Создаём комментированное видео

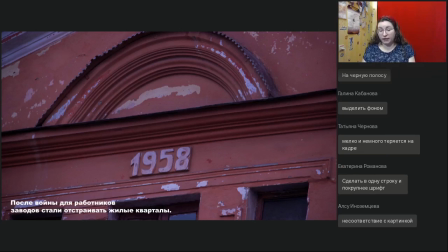1467s
То есть видеокадр вообще мы начинаем рассматривать с вертикальной оси симметрии. И когда наши глаза двигаются по кадру сверху вниз, мы ожидаем, что и субтитры, что текст же будет находиться в том же самом месте, так, чтобы его было удобно изучить.
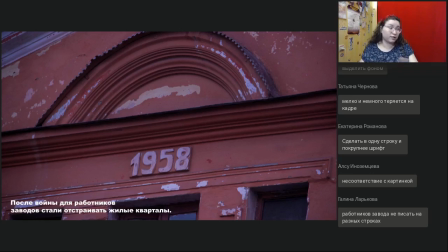1482s
А вот в этой ситуации нам приходится прыгнуть глазами в левый нижний угол. И это, конечно, неудобно. По уму, конечно, нужно располагать субтитры вот таким образом.
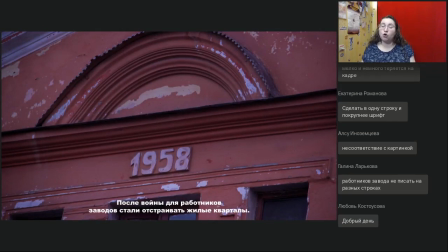1498s
Так, чтобы они были не только снизу, но и располагались именно по центру кадра. И как раз в этом случае используется выключка по центру. То есть мы выравниваем текст по центру.
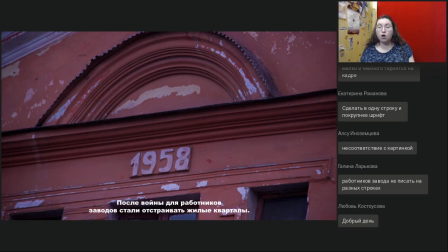1513s
Если мы его выровняем по правому краю, по левому краю, то зрителю придется слишком сильно двигать глазами. Это неудобно, это, конечно, отвлекает. Задача субтитров – давать дополнительную информацию, не отвлекая от просмотра видео.
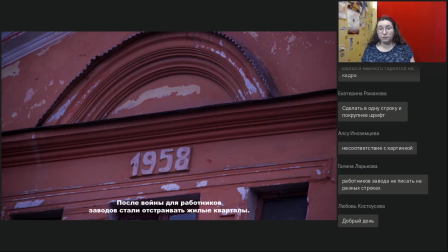1528s
Если мы выровняем по ширине, то будет еще тяжелее смотреть, потому что будет неровное расстояние между словами. И тем более, если будет от края до края. Точка в конце предложения обязательно, да, в этом случае точка в конце предложения обязательно.
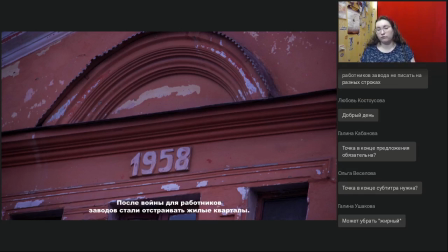1547s
Это не заголовок, это именно основной текст, то, что произносит тиктор, дублируется субтитрами. Поэтому да, я считаю, что точка в этом случае обязательно. Так, а если на экране у нас располагается не просто какой-то абстрактный текст,
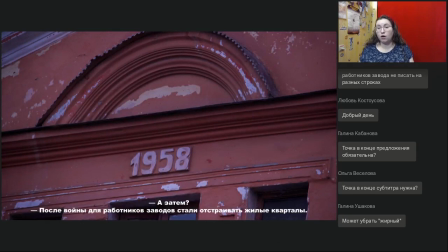1566s
а диалог между двумя персонажами? Мы обозначаем диалог с помощью длинного тире в начале строки, для того, чтобы понять, где чья реплика. Это из-за социальных сетей точка «режет глаз».
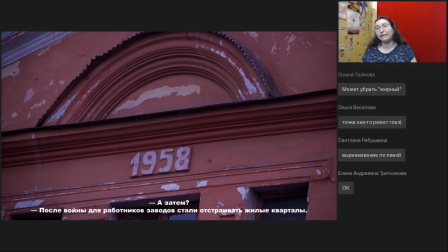1585s
На самом деле я долго училась не ставить точки в конце предложения, когда нужно было написать, что в социальных сетях, особенно когда работаешь с заголовками, со списками и с перечислениями. Поэтому я прекрасно понимаю, что после лет 10-15 жизни в социальных сетях все знаки припинания начинают немножко мешать и путаться.
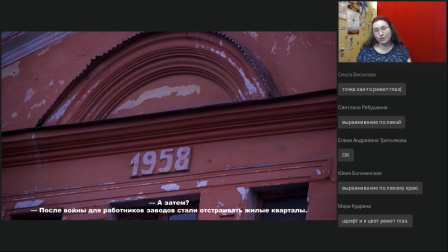1606s
Да, я понимаю, что шире цвет режет глаз. Мы до них еще доберемся сейчас, пока разбираемся именно с расположением. Предлагает выравнивание по левому краю. Вот вариант выравнивания по левому краю.
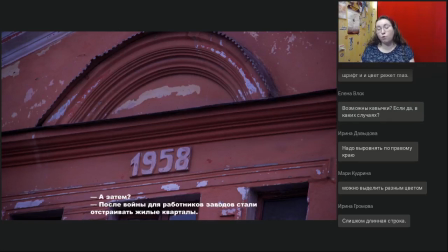1622s
Действительно, такой вариант тоже может быть. Так, удобнее читать диалог, потому что у нас есть опорный левый край. Но при этом все равно нужно располагать строчки так, чтобы они группировались вокруг центра кадра.
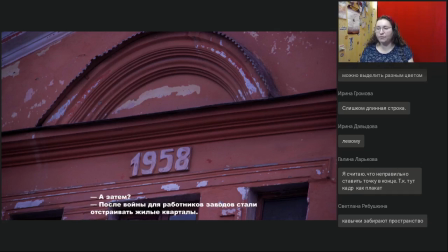1637s
Так, можно выделить разным цветом. Можно, но не нужно. Про цвет мы тоже поговорим, и я объясню, почему не стоит использовать разные цвета.
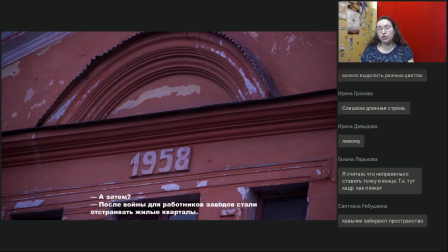1651s
Неправильно ставить точку в конце, так как кадр как плакат. Конечно, потому что сейчас вы видите на экране просто скриншот, просто один кадр. Когда это идет видеороликом, когда кадры сменяют друг друга, то есть представьте, за то время,
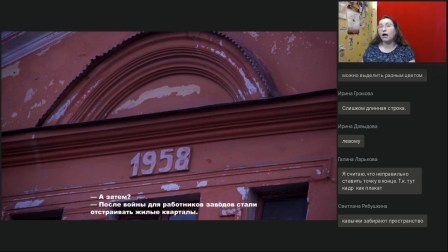1665s
пока зритель читает вот эти вот три строки текста, а на экране успевает смениться три кадра. Плюс параллельно еще идет музыка, голос диктора и звуковые эффекты.
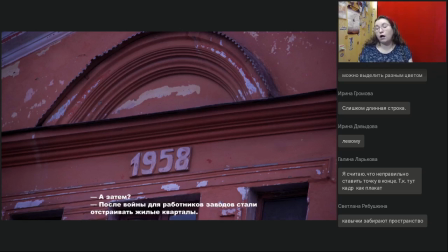1680s
И впечатление совершенно, просто совершенно другое. Видео вообще тяжело воспринимать как череду скриншотов. Именно в том, что оно движущееся, в магии движения, в магии смены и стыковки разных кадров, и есть его особое очарование.
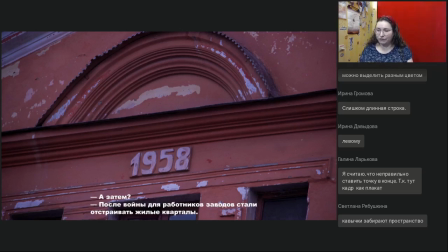1699s
Так, кавычки. Вопрос с кавычками. Кавычками обозначают, в таком случае, это может быть какой-то диалог в прошлом, может быть, о чем-то человек подумал, Может быть, прямая речь внутри прямой речи.